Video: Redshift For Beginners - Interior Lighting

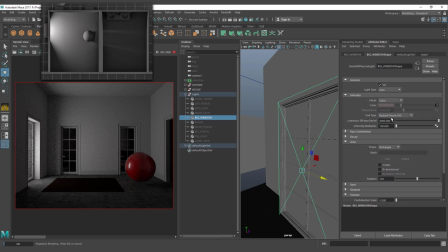382s
I'm using radiant power here but you can use anything that you want and intensive multiplier it's 100
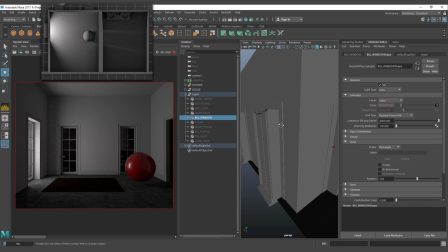389s
now we have the portals for the portals
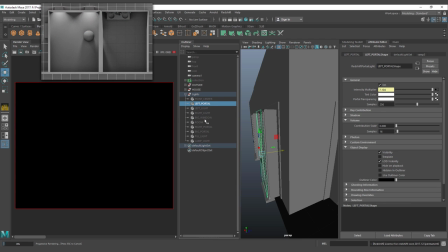396s
they are not going to work and they are not going to affect anything if
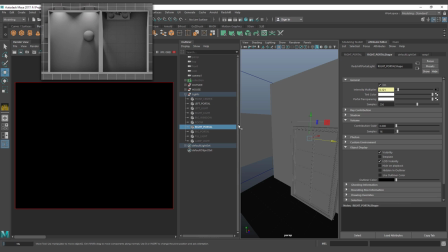404s
I don't have an environment so if i want contributions and i go and
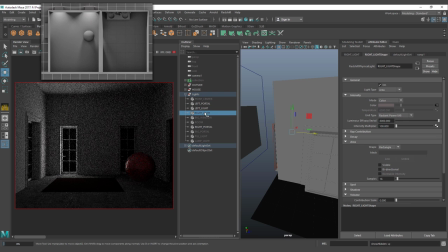411s
add a left light and the right light that should be adding some information here and the big window and
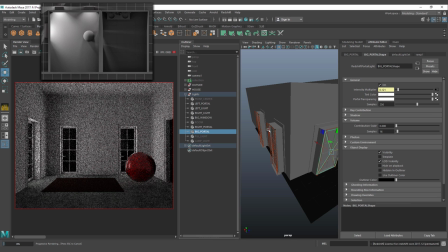418s
the big portal each slide has its respective portal what
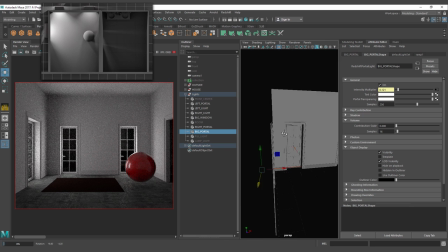424s
i'm going to have as a result it's longer render times if i don't have the
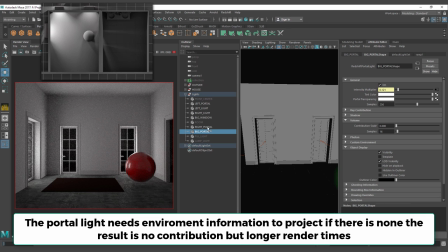429s
actual environment it's not going to work so we
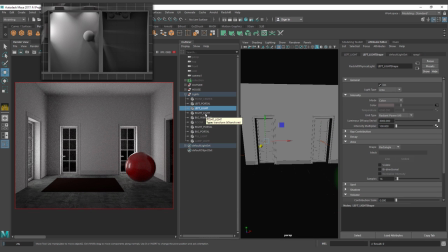434s
don't have to use we don't need to use the dome light and we don't have to use the dome light but we need to add the environment to make the portal work so big portal between the love light right might let me hide this one so I have no lights and let me
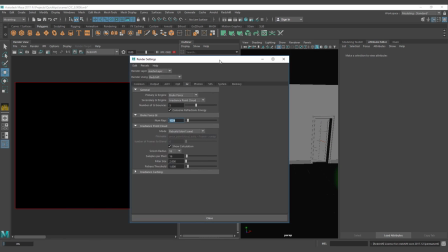453s
add the portal again so environment create redshift portal
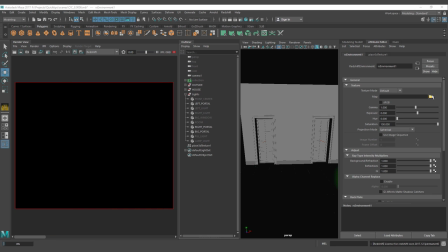458s
and we'll look for the scene and
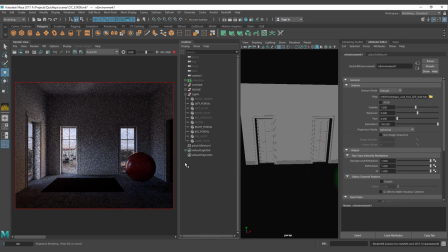465s
you can see here that now we have contributions from our portals into the scene so you need to add the
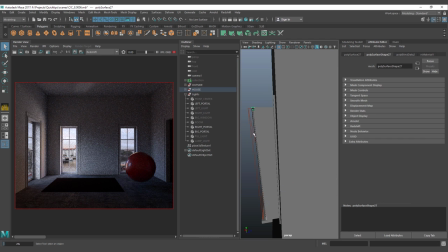475s
actual configuration to make the portals work also as you can see here I'm using some ramps to
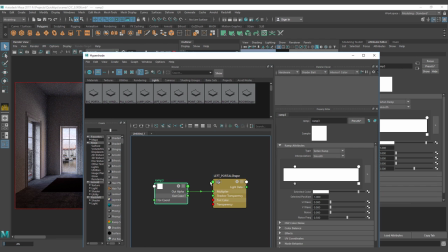485s
generate the portal information why because if I don't use the ramps let me go
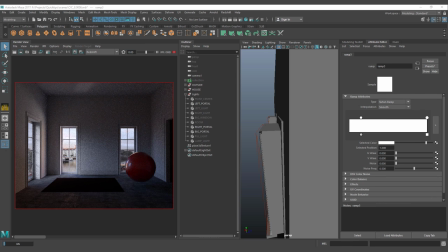493s
for the big portal here on the left to show you the
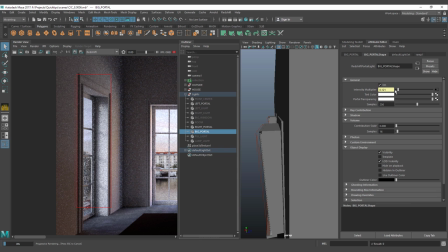502s
portal here if I remove my ramp the light that comes from the portal let me render like final render it's going to be too hard and it's going to be weird so if i add the
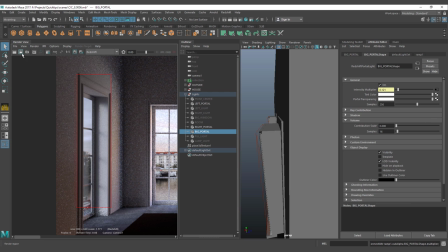521s
actual portal let me show you the difference and i've had the ramp here on the portal the information for the light is going to be soft on the borders so you can see here that all information without the ramp it's looking like this it's flat and
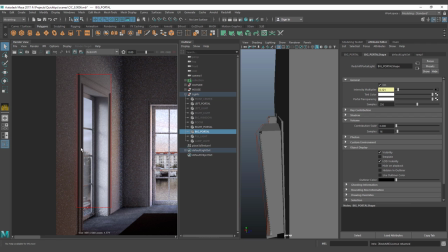539s
with the ramp we have more information so the ramp is going to affect the actual configuration and what I'm having on the ramp I'm using a tartan ramp and on the bright color I'm using a one value a value of one
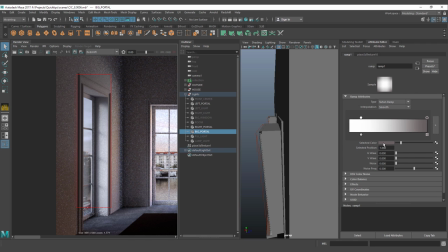557s
and on the dark color I'm using a 0.136 volume so this is what defines the actual portal and the work that makes the intensity
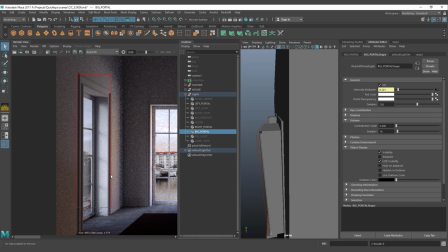572s
to look more natural over the window now it's time to
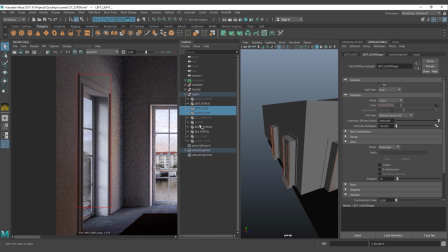579s
add the lights again so we have big window right light left light again
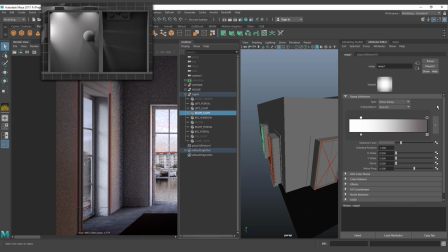586s
for For each light I'm using the same and the exact same ramp here. So I'm connecting the ramp to, let me change this one. I'm connecting the ramp to the intensity multiplier of the portal and I'm connecting
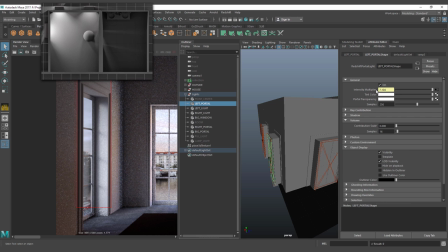604s
the ramp to the intensity multiplier of the other one.
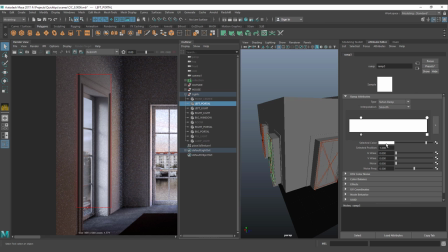610s
For some of the lights I'm using a different configuration. I'm using, depending on the intensity, on the bright side of the tartan round, I'm using a value of 8, and on the darker side, to make the gradient on the borders, I'm using a value of 8. Again, weird. I shouldn't have used a value of 8.